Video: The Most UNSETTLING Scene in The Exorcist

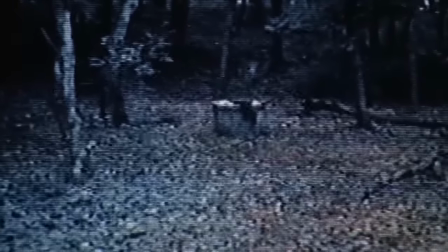When people ask me what my favorite movie genre is, my response is always horror.
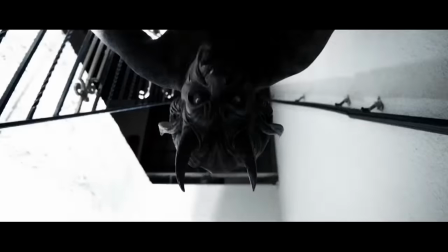Unfortunately, horror doesn't always have the best reputation, as it is a genre filled with quite a bit of garbage,
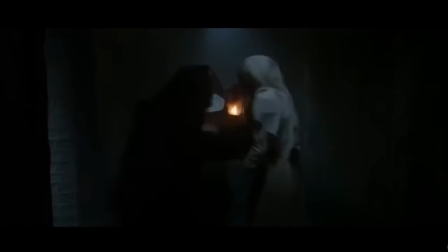films relying on cheap gimmicks and repetitive formulas.
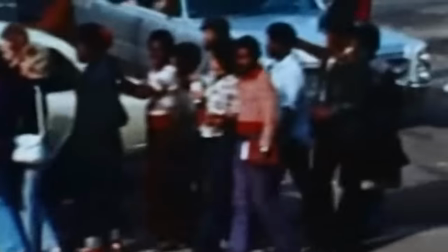But when a horror film is truly great, its effects can be felt for years, if not decades.
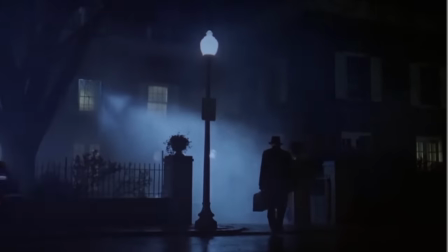William Friedkin's The Exorcist is undoubtedly one of those films, up there with some of the very best the genre has to offer.
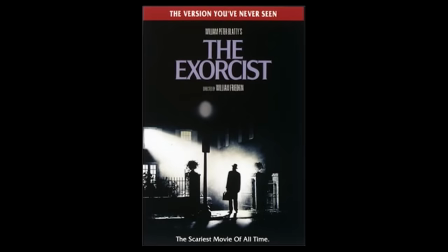The Exorcist is often marketed as the scariest movie of all time,
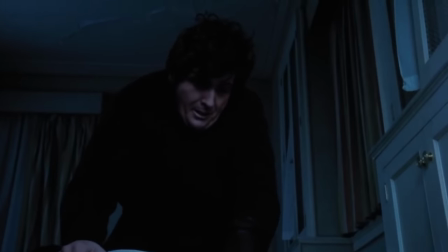and while that's certainly debatable, it's not a bad film to carry that mantle.
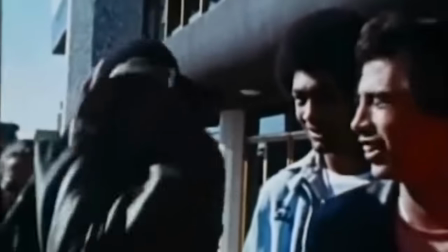After all, some of the most intense audience reactions ever in the history of cinema came in 1973 from this movie.
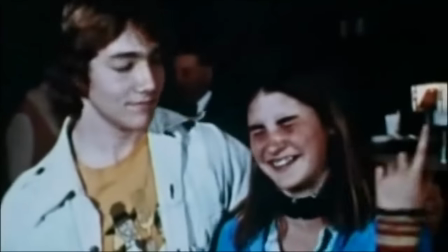Many people fainting and vomiting in the theater, probably to things like this, or this, or this.
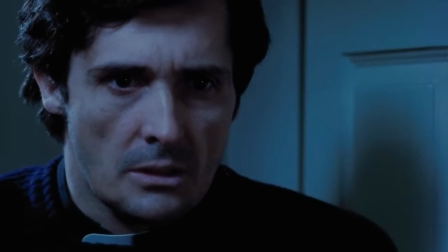But there was always one scene that stood out to me, one that unsettled me more than anything else in the film.
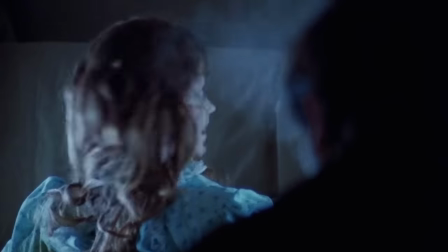It's a scene that I don't see getting talked about much, probably because of all the insanity in the third act, which is what most people remember.
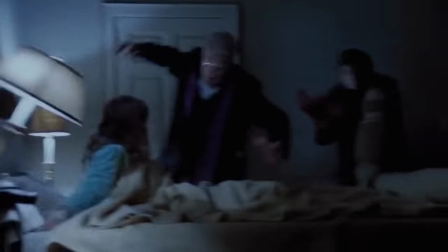But part of the reason why the insanity of the third act works so well is because of all that comes before it.
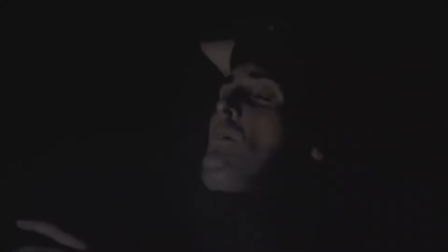And one scene that comes before it is Damien Karras' nightmare.
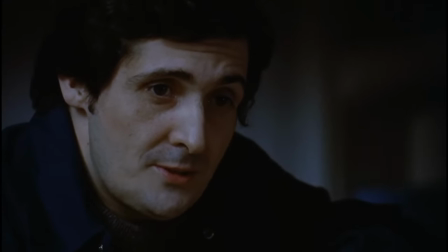Karras is a man who first became a priest and later became a psychiatrist, now working both occupations simultaneously.
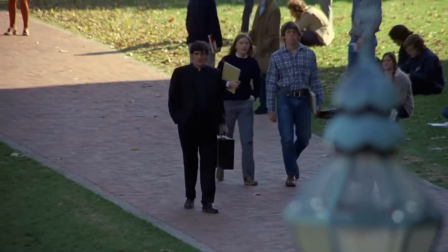However, because of his medical knowledge, his faith has waned considerably.
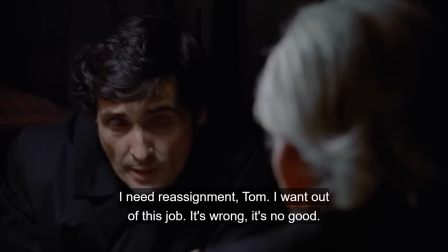I need reassignment, Tom. I want out of this job. It's wrong. It's no good.
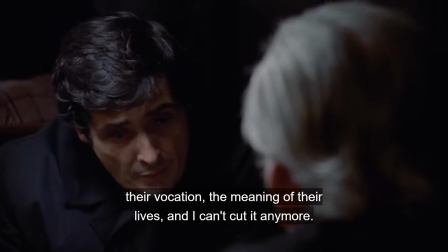Some of their problems come down to faith, their vocation, the meaning of their lives, and I can't cut it anymore.
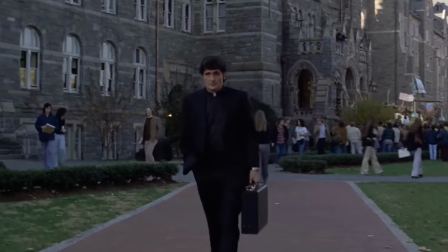As a result, he feels like a fraud, a man woefully unfit to perform his duties as a priest.
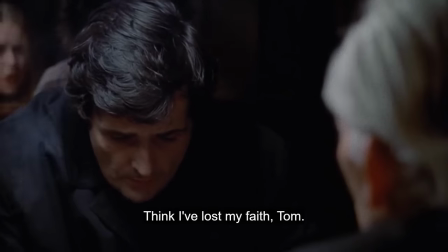I think I've lost my faith, Tom.
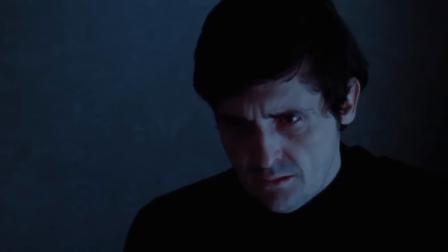To make matters worse, he also struggles with deep guilt in regards to his mother, who lived in poor health and died alone,
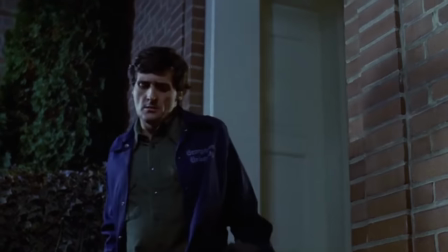as Damien was unable to care for her due to distance and financial constraints.
It's my mother, Tom.
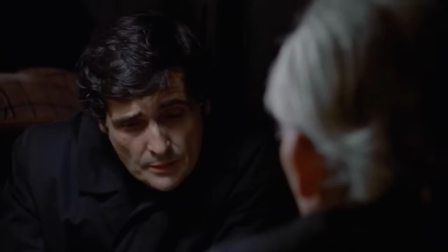She's alone. I never should have left her. At least in New York, I'd be near, I'd be close to her.
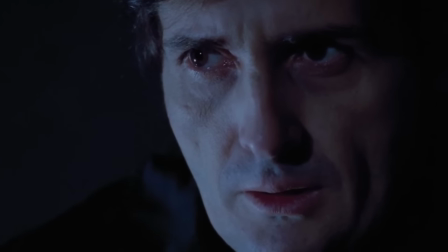All of these thoughts and emotions are crippling Karras, and the evil in the film knows it.
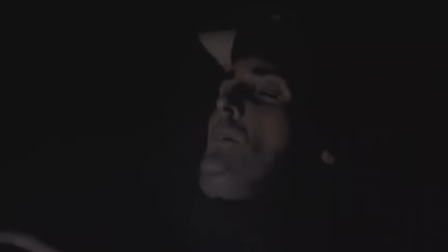He tries to get some sleep in hopes of any kind of temporary peace, but he gets anything but that.
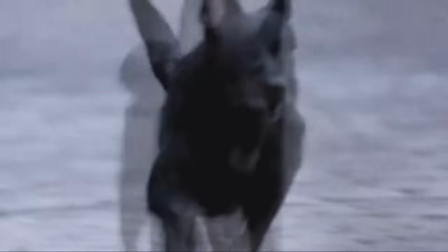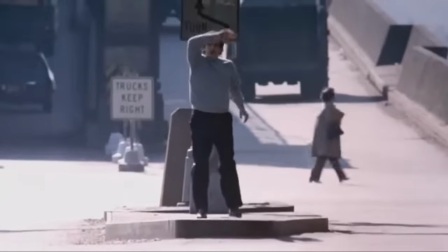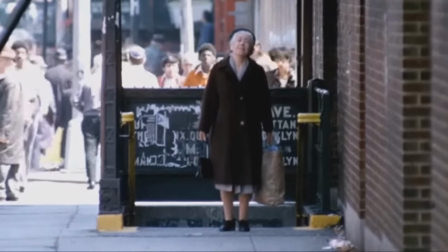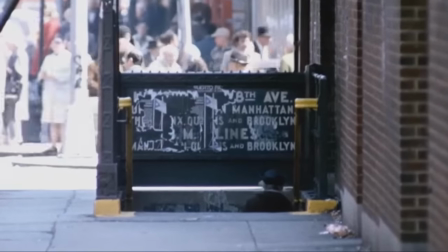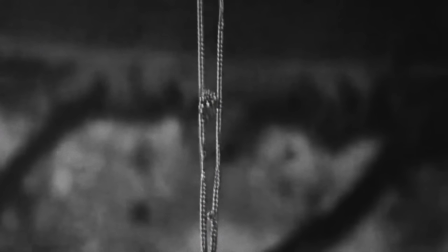All right, there was a lot going on there, so let's take a closer look. Firstly, the brief flash of the demon is a clear indication that the demon has invaded Keras' subconscious,
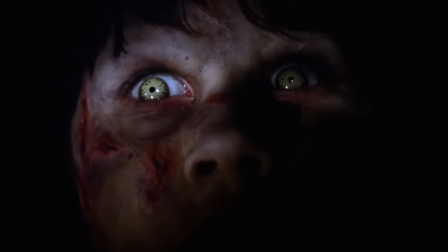which is why it knows of his mother's death and taunts Keras with that information later in the film.
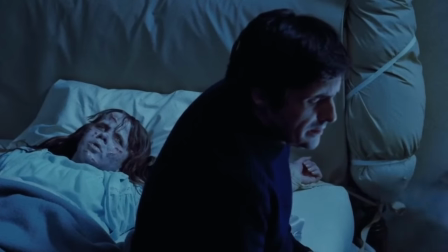You're not my father!
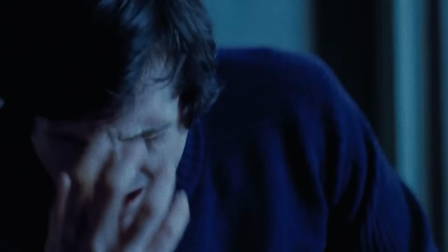Don't listen. Why, Rimi?
We also hear Karis's breathing throughout the dream, which is not only creepy,
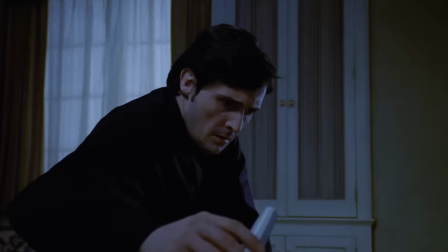but it suggests that we are viewing this dream from a perspective other than Karis's, one that is outside of him.
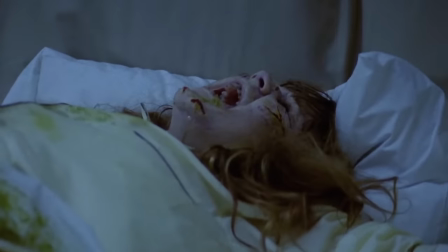I mean, do you hear your own breathing when you dream?
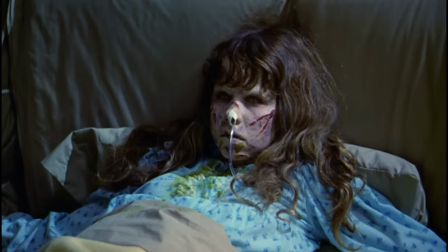Whether the demon is just observing Karis's dream or is actively influencing it is up to the viewer,
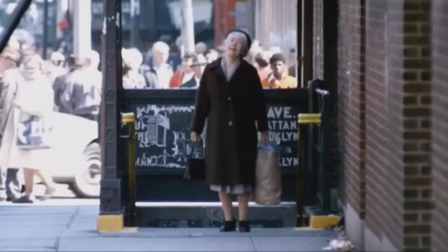but I might guess the latter because of this shot right here. Why a subway station?
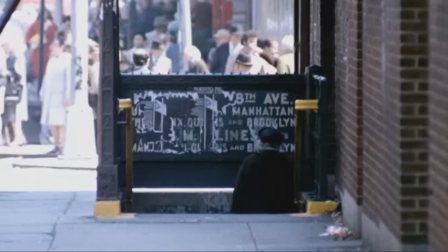It seems to be a representation of her descending into hell, being pulled down by the demon.
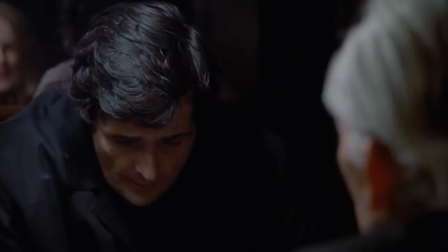Perhaps Charis couldn't save her from evil because of his loss of faith,
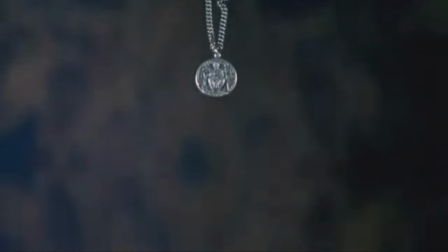as depicted here with the following medallion necklace of Saint Joseph with baby Jesus.
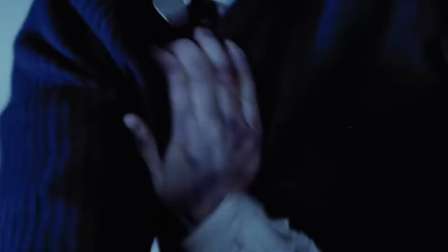The same necklace Charis wears around his neck near the end of the film when he has regained his faith,
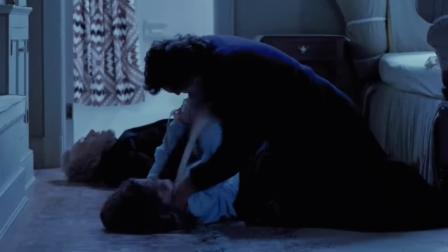and the same necklace that is then ripped off of him before he lets the demon in.
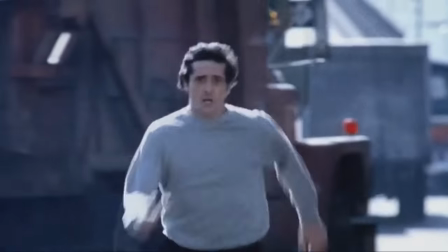The most unsettling part of the nightmare is undoubtedly Karras running towards his mother, yelling, pleading, yet unable to reach her.
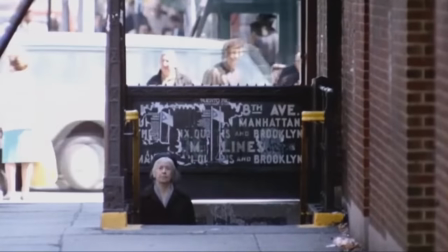The key to this sequence visually is that there is no establishing shot setting the scene,
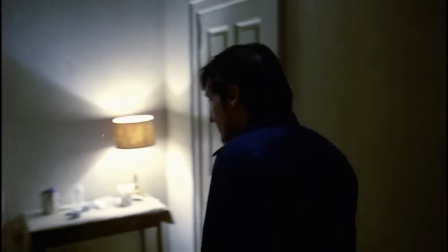no wide shot depicting the spatial relationship between Karras and his mother.
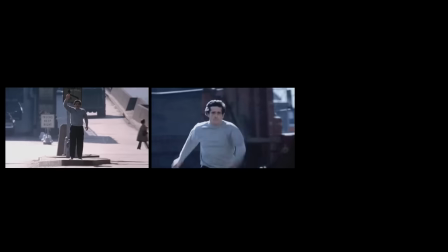Karras is definitely moving forward as the background changes from shot to shot. But how much forward?
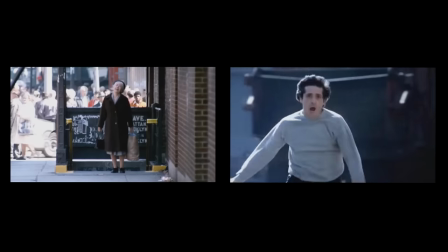He runs towards the camera, making ground quickly and engulfing the frame, making us think that the camera is the mother's POV.
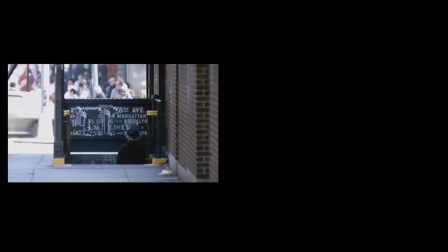The next shot, however, places the camera in the exact same position it was before, sitting completely still as we watch her descend the staircase.
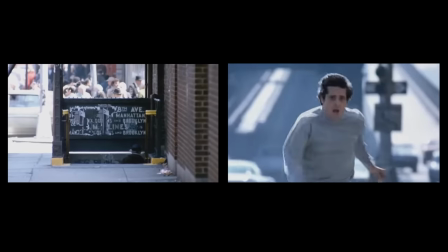The next shot of Karis places him back in the middle ground of the frame, still running as he was before.
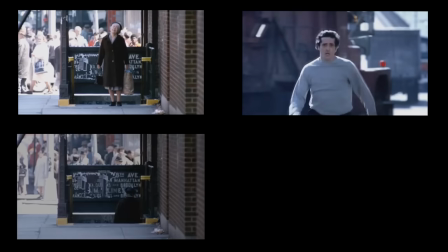All of these elements combine to masterfully depict the illusion of running in place.
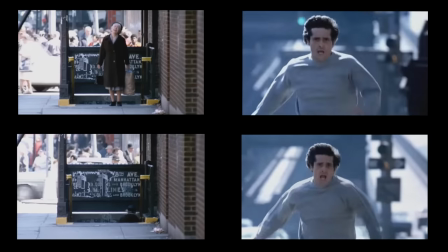The audio, or lack thereof, reinforces this idea, as the two call for each other, yet nothing can be heard.
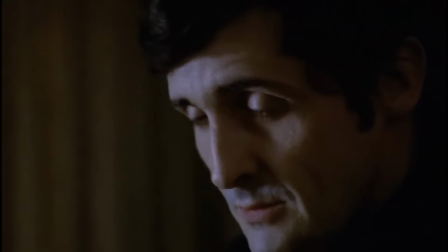Charis, despite his efforts, is completely helpless, only able to watch his mother die, and nothing more.
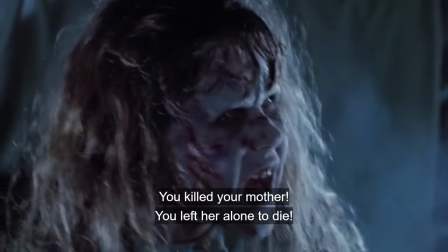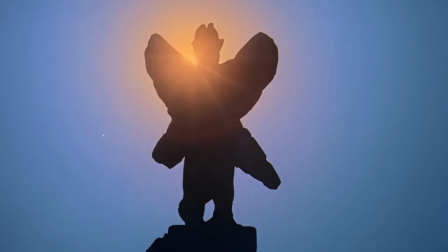And that, among the darkness, the demons, and the possessed children, is by far the scariest part.
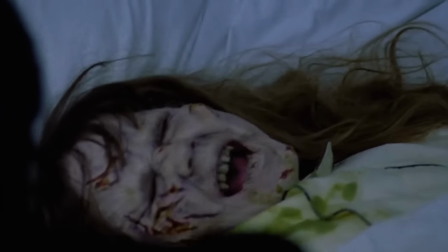It is so scary that Karras, in the end, would rather sacrifice his own life for an innocent girl he doesn't even know,
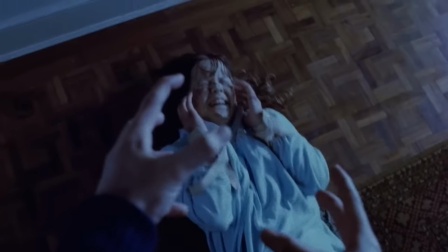than be a helpless spectator to evil.